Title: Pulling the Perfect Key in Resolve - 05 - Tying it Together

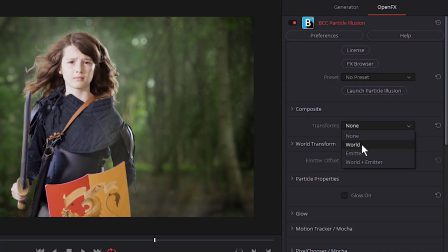471s
a particle illusion I can do different things with this I can even transform this up and either either transform the emitter or
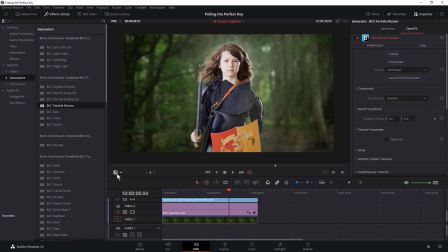477s
transform the world and as before we can use our on-screen there we go we use our on-screen controls to determine where this this starts there we go so I
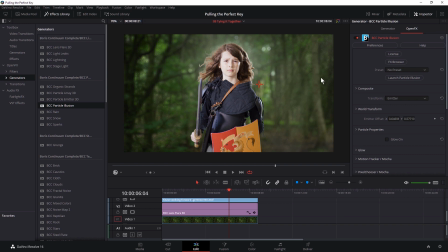492s
just want to sort of hit where he is I don't want to sort of go completely over over his face when we could do that but that wouldn't be great so I'm just gonna again just add a little bit sort of feeling of of magic in here without going too far when I'm
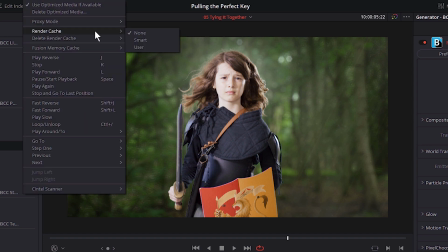511s
happy with that probably a good idea to come back and we'll turn our render cache back on again we're not adding lots of other different effects or generators in here anymore so we're not going to get those same problems that we had previously and
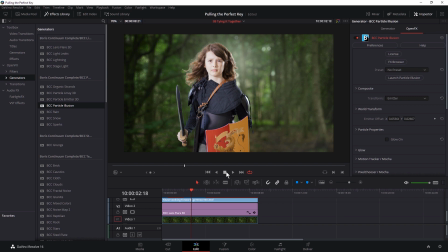525s
the timeline slowly moves from red to blue so
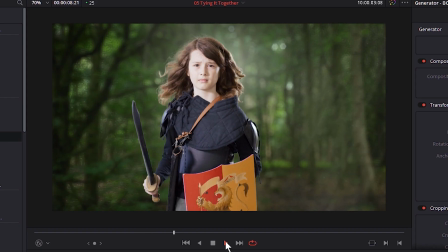531s
now for the next time that I play this through we'll see this in real time and see if we need to make any changes to it so we've
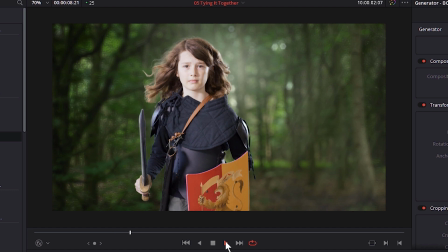538s
seen in this exercise how we can start to bring things together by unifying the lighting and by adding a bit of atmosphere over the top of our entire scene. It doesn't have to be something as big as an atmosphere effect, it could be a grain effect.
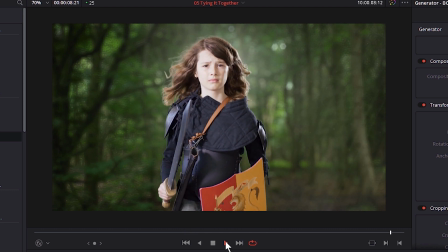553s
Just anything to bring these different clips into the same world. In the next and final part of the series, we're going to be looking at finishing touches. So we're going to be looking at edge details and what we can do there. And we're also going to be looking at doing a final round of color correction. And what's the best way of doing that,
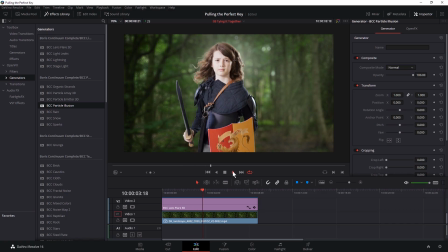572s
avoiding any sort of duplication in our workflow whilst making sure that we're not locked into a look that we don't actually like. So thanks very much for joining me so far. My name is Ben Brownlee from Boris FX and this is pulling the perfect key in DaVinci Resolve.
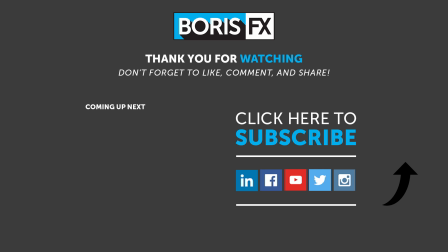590s
If you're enjoying it so far, please remember to hit the like button before you watch the next video. You can also subscribe for more videos by hitting the big button there. If you've got any comments, questions, then remember to ask it in the comment section below if you want to follow along with this use the download link in the description